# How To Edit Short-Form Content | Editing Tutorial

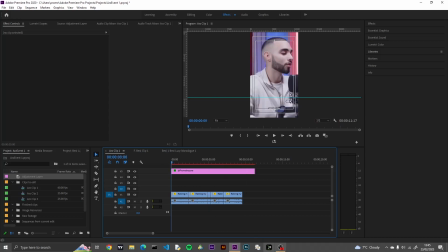So what I like to do, as this will most likely be displayed on, well, TikTok, Instagram, YouTube, what they like to do for their shorts, their short form content, is they like to loop it. So to create that smooth transition,
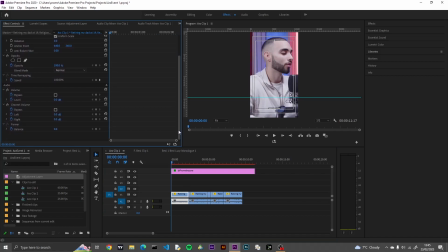what I begin doing is fading the clip out to in for the beginning and in to out.
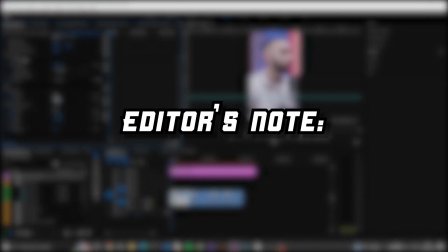So editor's transmission, ignore that. What I'm trying to say in basic layman's terms is that the video becomes visible in the beginning and then the video fades out. Ignore what I said, fade out to in to out, because that has different interpretation and meaning.
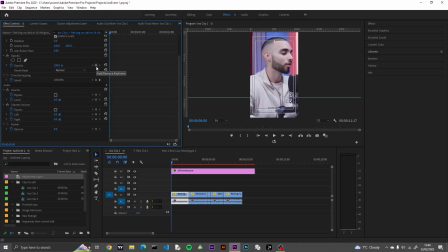But we'll continue with the video. You can do this by changing the opacity, or you can apply a dissolve effect here, but I like doing this manually. So I will keyframe in a few frames. This is ideally when they start talking, because you kind of don't want that effect while they're talking.
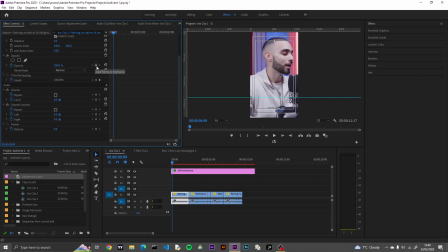You want full visibility of and audioability. I don't think that's a word, but you want full visibility of what they're saying. So I like to keyframe it in just before they're about to speak. So here we've set a keyframe in, that's at 100%, and now we want to bring it all the way back to the beginning where it's 0.
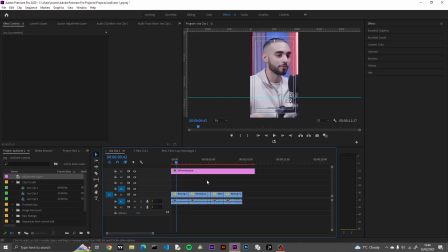Now if we play that, I also believe it fades in very quickly, and we want to do the same for the end.
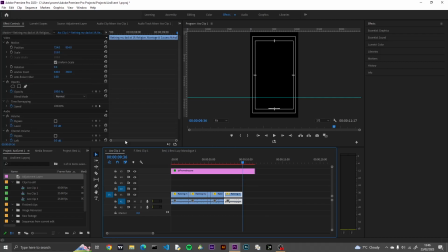So we just want to keyframe back, because this is the end, like if I apply a keyframe here, nothing's happening, but if we go back, it's still in this clip.
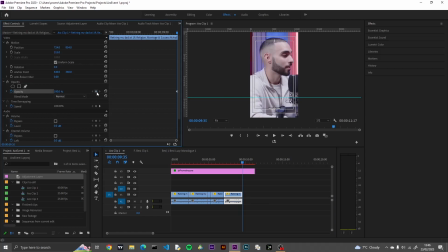That's what we want. Now I want to keyframe this as the end. We're not going to adjust it yet, we just want to know where it's at. Otherwise, if I set this to 0 now, all the way from the beginning of this clip to here, it will fade out very slowly, and that's very annoying. I want clear visibility of what I'm doing from where I want to fade out. So ideally, I want to fade out after you stop talking,
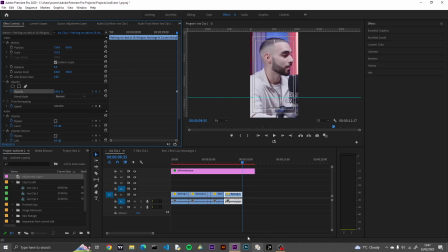but if clips are too short, you may have to fade out whilst they're still talking, but at the very last instance. So I'm going to keyframe back a few frames. He stopped speaking a while ago, but you don't want it to be too long.
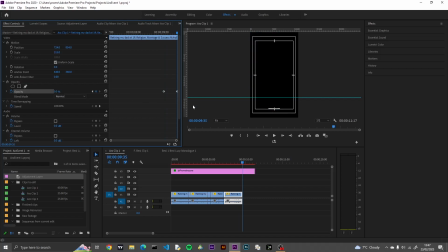So I've keyframed here, and I'll set this to 0. I will just play half of this clip. money will always come back to me. That was a nice fade.
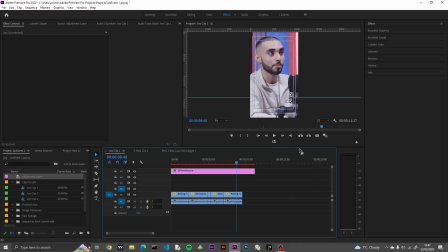Now if you were to loop it, and you can enable looping the playback footage by going to the plus here panel in the product excuse me, by going to the plus button in the program monitor
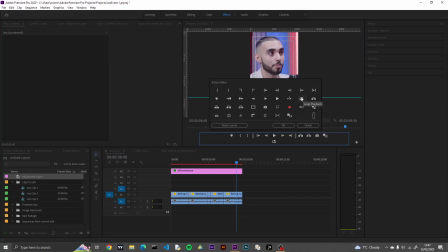and clicking the symbol with a cut off rectangle with a play button. This is the loop playback. As I've already have it here, I'm going to enable it. When you enable it, should be blue. What I'm going to do, I'm going to play it just before the opacity effect I just added, and watch it loop back to video and see how smooth the transition is.
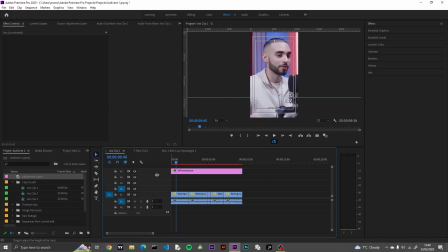Come back to me. I also believe.
Look how smooth that is. That's what I want, and that's what I want my viewers to experience and see. Now we can get to adding the subtitles. Now there's two ways of doing this,
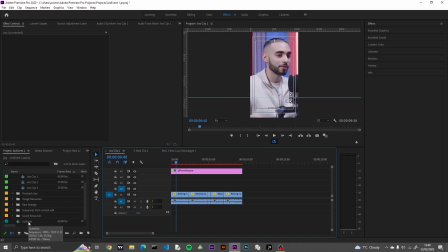in the sense that you already have your subtitles or establish your subtitles, but what I'm going to do is run through how I make my subtitles first.
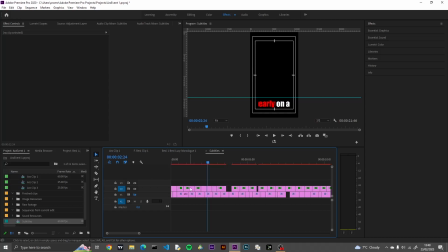I'm not going to go through it from scratch. I'm just going to describe it as best as I can. So as I already have a preset made here, I'm just going to copy one of them and paste it here.
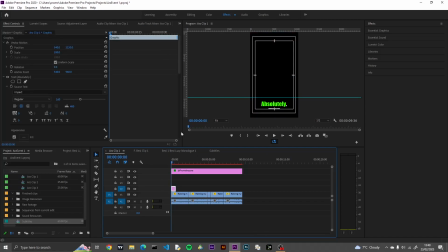So with my subtitles, first of all, notice how I can change the color, the size of it, the font, everything. I can change it in this panel called text. To adjust the position, motion, everything, you want to scroll below that and go to transform.
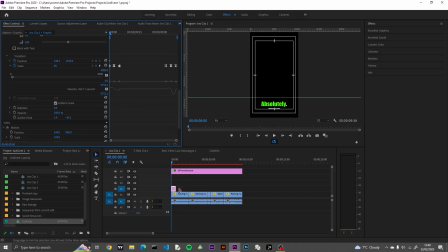Now I like my text to have a pop-up effect, quite vibrant. Now the text on the screen doesn't match what it's about to say. I adjust that manually, but for the purpose of this, I'm just going to leave it how it is now. Now I like my text to pop in, so my ideal text size, how it remains throughout the clip, is 100.
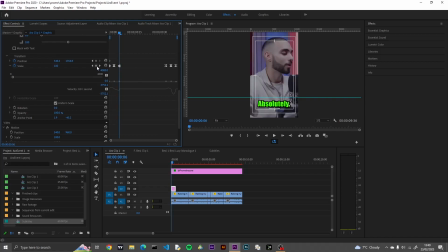I want it to have a pop out effect.